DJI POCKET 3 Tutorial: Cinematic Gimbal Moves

Would you believe me if I told you that you can make your DJI Pocket 3 videos way more interesting by just learning a few basic movements? Well, in this video, I want to show you how to do that even if you are a beginner. The orbit shot is a circle motion around a subject and for this movement,
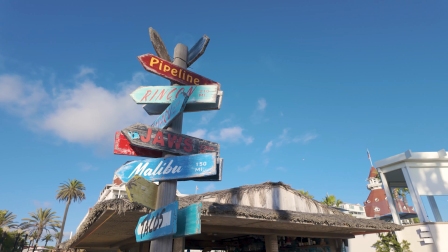I like to use tilt lock on the Pocket 3 and the idea is to walk around your subject and keep it in the middle of the frame at the same time. This helps to create a dynamic movement between the subject and the background that we know as Parallax Effect. A lot of times there is no physical space to do an orbit shot and in those situations there is a trick that I like to use which is like a flat semicircle.
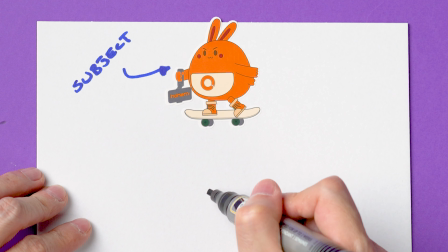I know it doesn't make any sense but the idea is to select a center point in front of your subject. you want to start a few meters
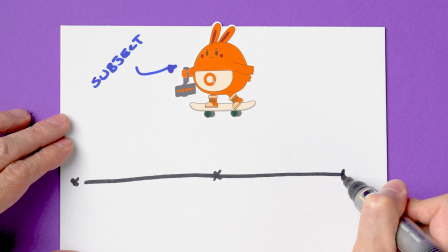away and walk towards that center point and then keep going just a bit more you also need to keep your subject in the middle of the
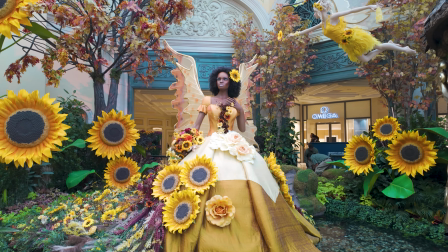frame from the beginning to the end and this is an example of what it looks like the
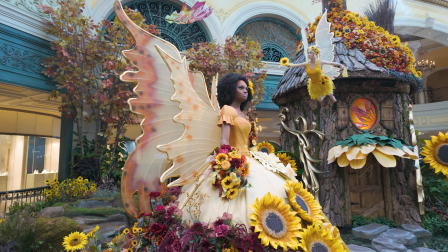push in and the pull out are perhaps the most basic and easiest movements that you can do but they can create a very powerful effect when you
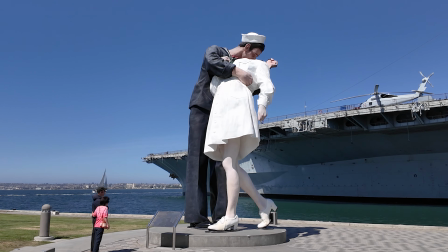push in it helps to focus on a subject but composition is also
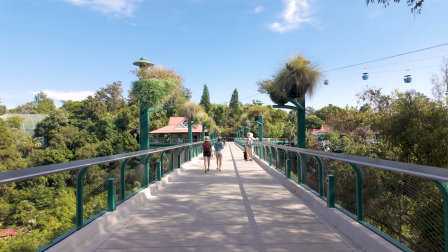important so I also like to use this movement when I see a symmetrical
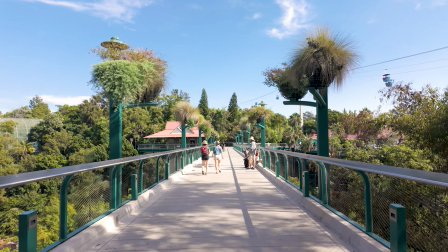scene.
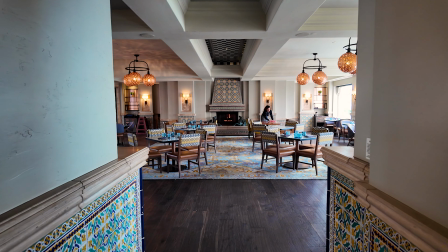Pushing in on a doorway or a similar structure is going to create a beautiful shot because it helps to frame the background.
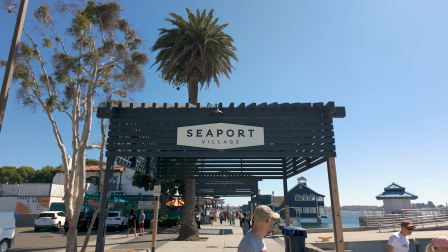For these shots most of the time I prefer to use tilt lock on the gimbal but sometimes I like
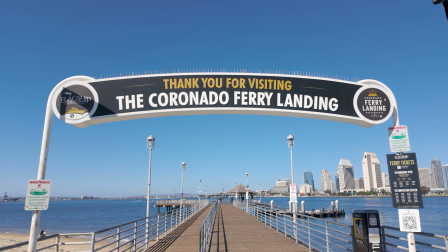to tilt the camera upwards when I'm pushing in and for that you would need to use follow mode on the pocket tree.
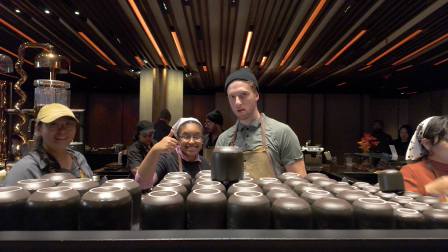The pullout movement will help to reveal more of the scene around the subject or your location and it helps to create an interesting perspective.
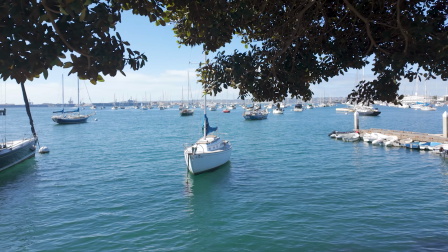My recommendation here is to look out for elements that can be used for example as a foreground as this will emphasize the movement.
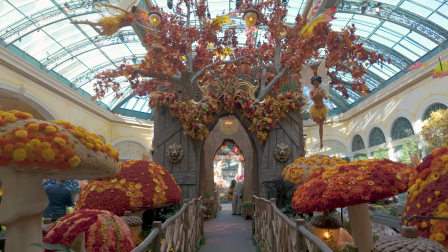For this other video, I went inside this tree house and there was this window looking towards this lovely character. With the pocket 3, I extended my arm outside the window and slowly pulled myself away.
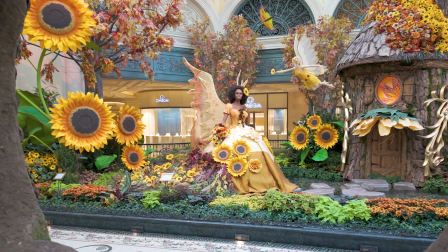This window became my foreground element and it framed my shot very well.
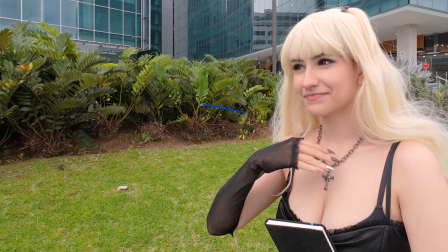Also known as a tracking shot, the follow shot is useful when you need to follow a moving character.
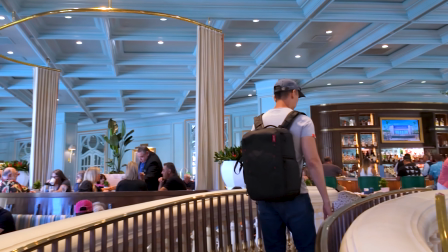The more traditional way to do it is in the back of the subject But you can use any angle that you want This means that
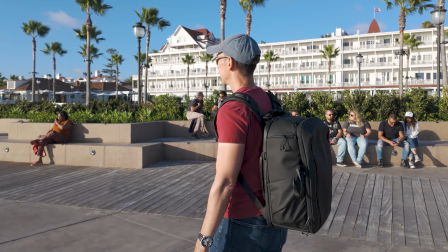you can use the pocket 3 in front of your subject Or you can track a person from the side You can also try to use a different distance
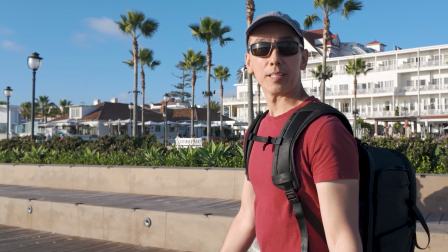between you and your subject Just to mix things around And for these kind of movements I also like to use tilt lock on the gimbal Something important to consider when you're using the pocket 3 is the way you walk.
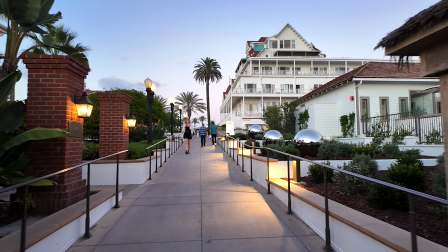Yeah the gimbal does a very good job making your videos more stable but it cannot compensate the up and down movement that happens as we walk. You've probably heard about the ninja walk and you can do that but the main things that you need to consider is to walk smoothly and pay attention to your arm moving up and down and try to avoid that. It's going to take some patience and time but eventually you're going to get the hang out of it the crane shot is also a very easy movement that you can do with a pocket 3 by locking the tilt axis so the camera keeps pointing
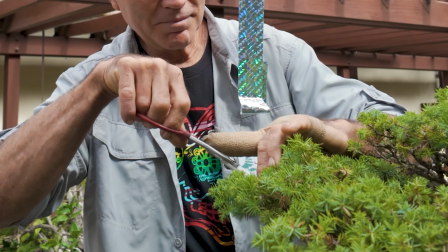forward all you have to do is raise the pocket 3 in a vertical movement
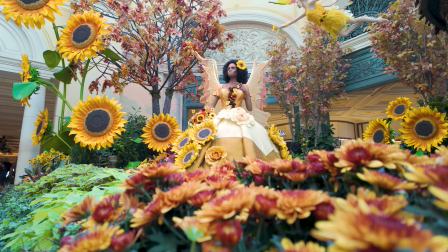you can use foreground elements as well but I find this movement to
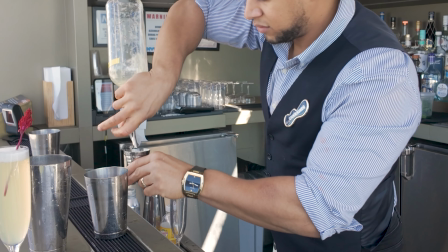be great to slowly reveal details of a subject if you get close enough very similar to this movement is the tilt shot which should not be confused with the crane but who cares about the name anyway
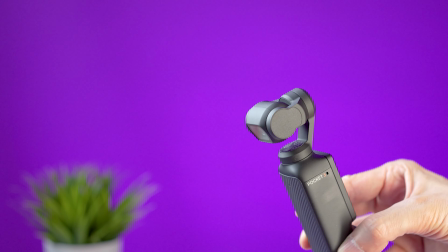the pocket 3 needs to be on follow mode and for this movement you just have to
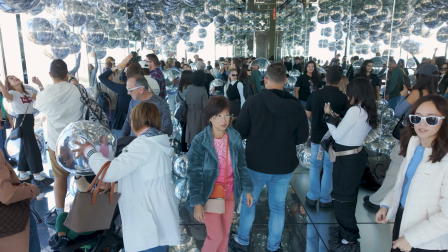point down with the camera and then slowly raise it you can also do the opposite and point up and then slowly lower the pocket 3 in
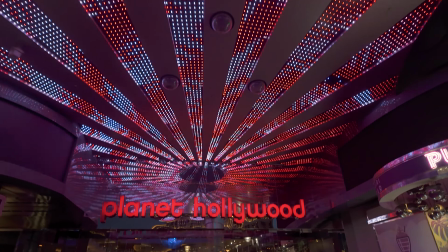this video clip I combined the push-in movement with the tilt shot to create a more dynamic video These movements are not difficult to do It will take a bit of practice but I'm sure that you can do it with no problems Let me know in the comments down below what kind of movements you like to do with the pocket 3 I hope you're having an amazing day and we hope to see you in the next video Bye